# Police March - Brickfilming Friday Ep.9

Hello everybody and welcome to Coober Studios. Thank you for watching this Brick Filming Friday episode. I'm Alex and behind me is a set that I'm working on for animation that I've been wanting to finish and animate for a long time. It's the Batman Dark Knight Rises animation I've been talking about. Right now I want to show you how I'm about to animate a large number of police minifigures moving slowly down the street.
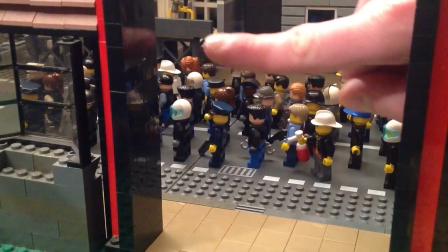28s
All right, so I've got the camera way over on that edge of the table, and it's on a tripod, so it'll be looking down this street.
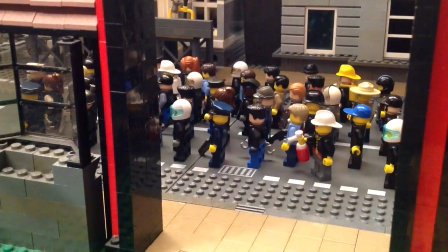36s
So you've basically got a side shot perspective. Now, to make all of these figures move very
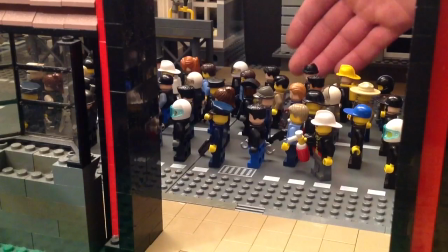45s
slowly with a walking animation would be incredibly cumbersome.
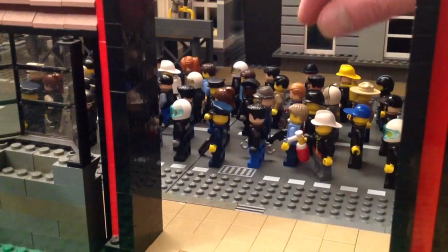51s
Like, it would be absolutely ridiculous to move every little foot just a little bit,
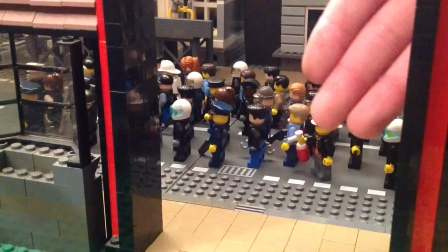56s
especially for the shot only lasts three seconds right so
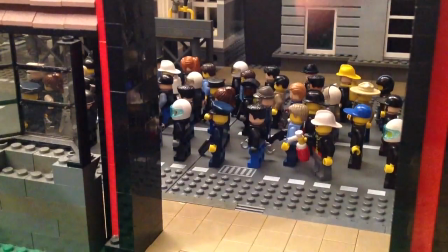60s
I've just taken the very easy way out kind of and I'm
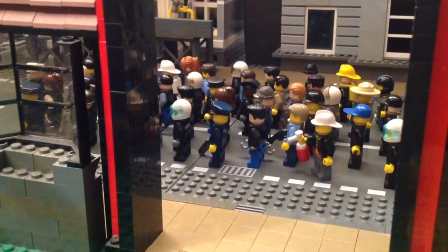65s
basically going to do the waddle technique or just the shimmy technique if you want to call it
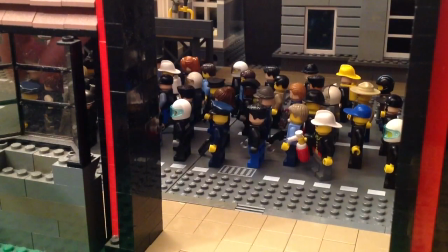70s
that I'm just moving each individual figure ever so slightly like
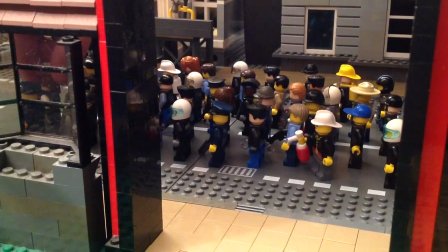76s
almost imperceptibly forward and this way it
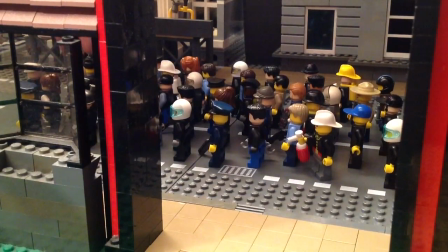82s
will look like the figures are moving absolutely but it's going to be so slow and so imperceptible that it'll look just like we want it to do.
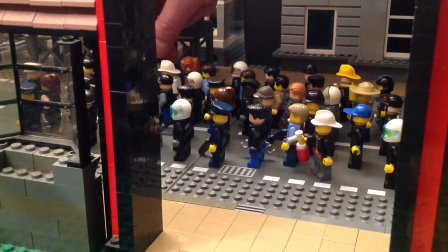94s
The effect I'm going for is a slow march. If you've seen the Batman Dark Knight Rises, you know what I'm talking about.
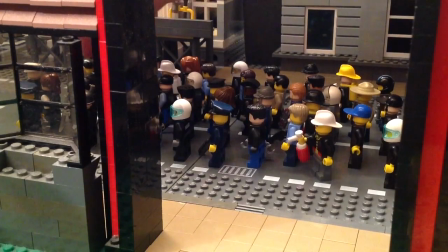100s
They're marching towards the Bane's army and they're slowly moving forward.
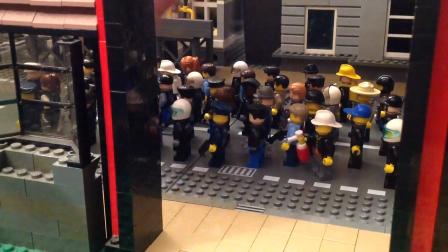106s
So this is an actual shot that you'll see in the animation. There's no real need for me to move their arms or anything else just because, man,
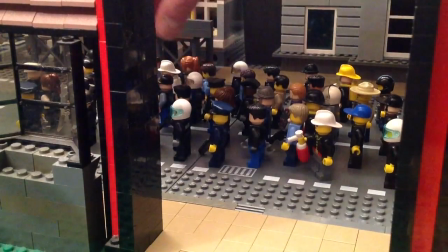115s
shooting a shot like that would probably require a few more animators instead of just me.
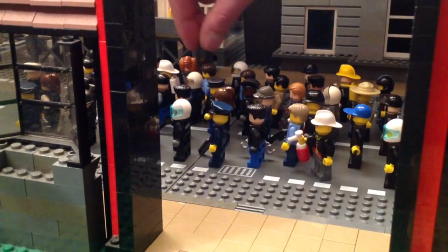122s
And it's kind of difficult to tell or keep track of which ones I'm moving.
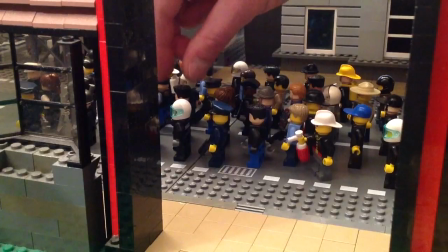129s
So that's why I'm doing it so slightly. I think I've even moved this guy before, but whatever.
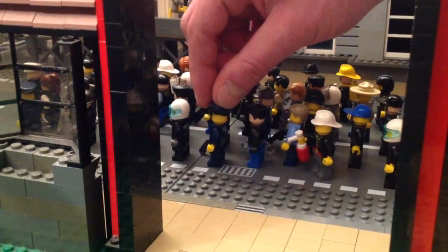137s
That's why it's good that they're in a line.
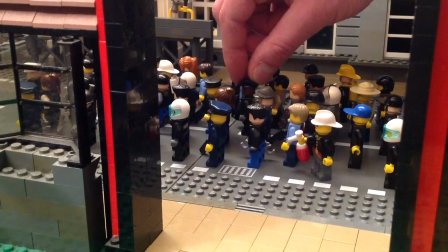139s
So each one, even though I'm not really keeping track of which way they just turned left or right,
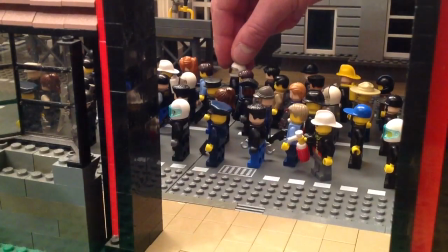147s
and in the end, the effect is going to be short-lived.
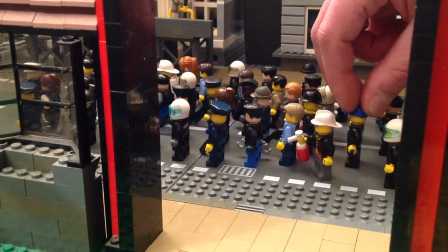154s
I guess this is less of a lesson in walking animation, but it's more of a lesson in practicality.
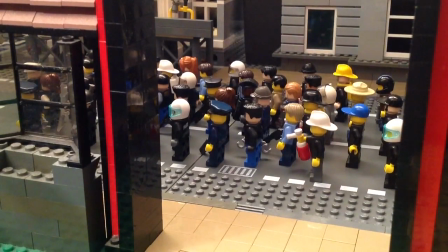160s
I mean, this is a lot of individual figures to animate. So in order to get an effect of all of them marching forward, it's probably just a good idea to just move them slowly forward like this.
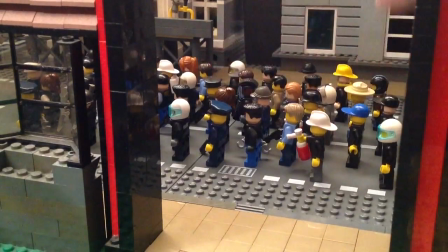175s
And since the camera, the main camera is all the way on the other side of this shot up on a big tripod,
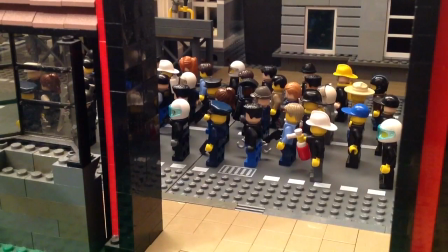181s
it's not even really going to see the detail. And I'm all about detail, but this would be an obscene level of detail to which I'm just not going to go through.
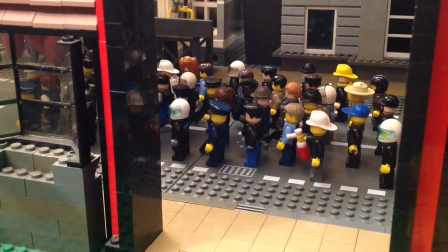192s
So I've moved every Now I'm going to check the shot and from the two frames that I just moved back and forth it looked pretty good.
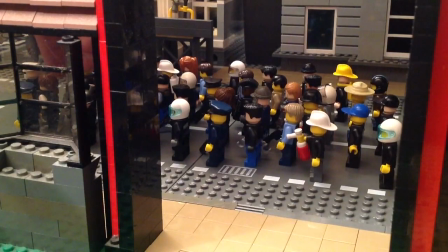201s
And now I'm just going to repeat the process of moving them forward again. So I hope that shows you, this is just a little behind the scenes of one of my techniques
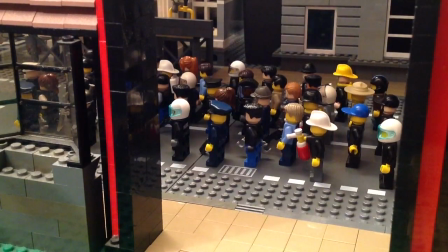209s
and I hope that the commenter is satisfied with knowing that I am working on animations.
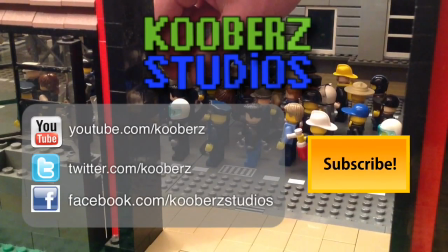217s
I'm going to repeat what I was saying, youtube.com slash kubers. i'm on twitter facebook all the good stuff you guys are all adults right
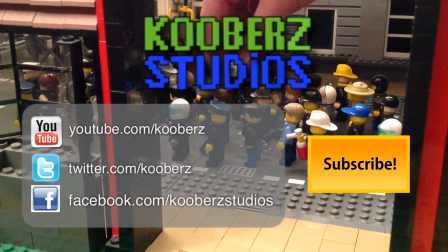225s
you can find me if you need to um and i'd be happy to answer any questions if i can if you leave them in the comments below thanks a bunch take care everybody
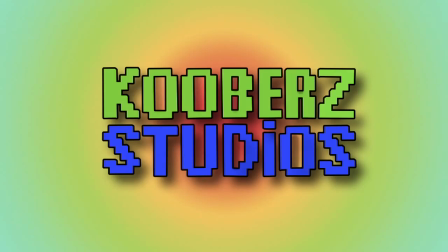236s
coober studios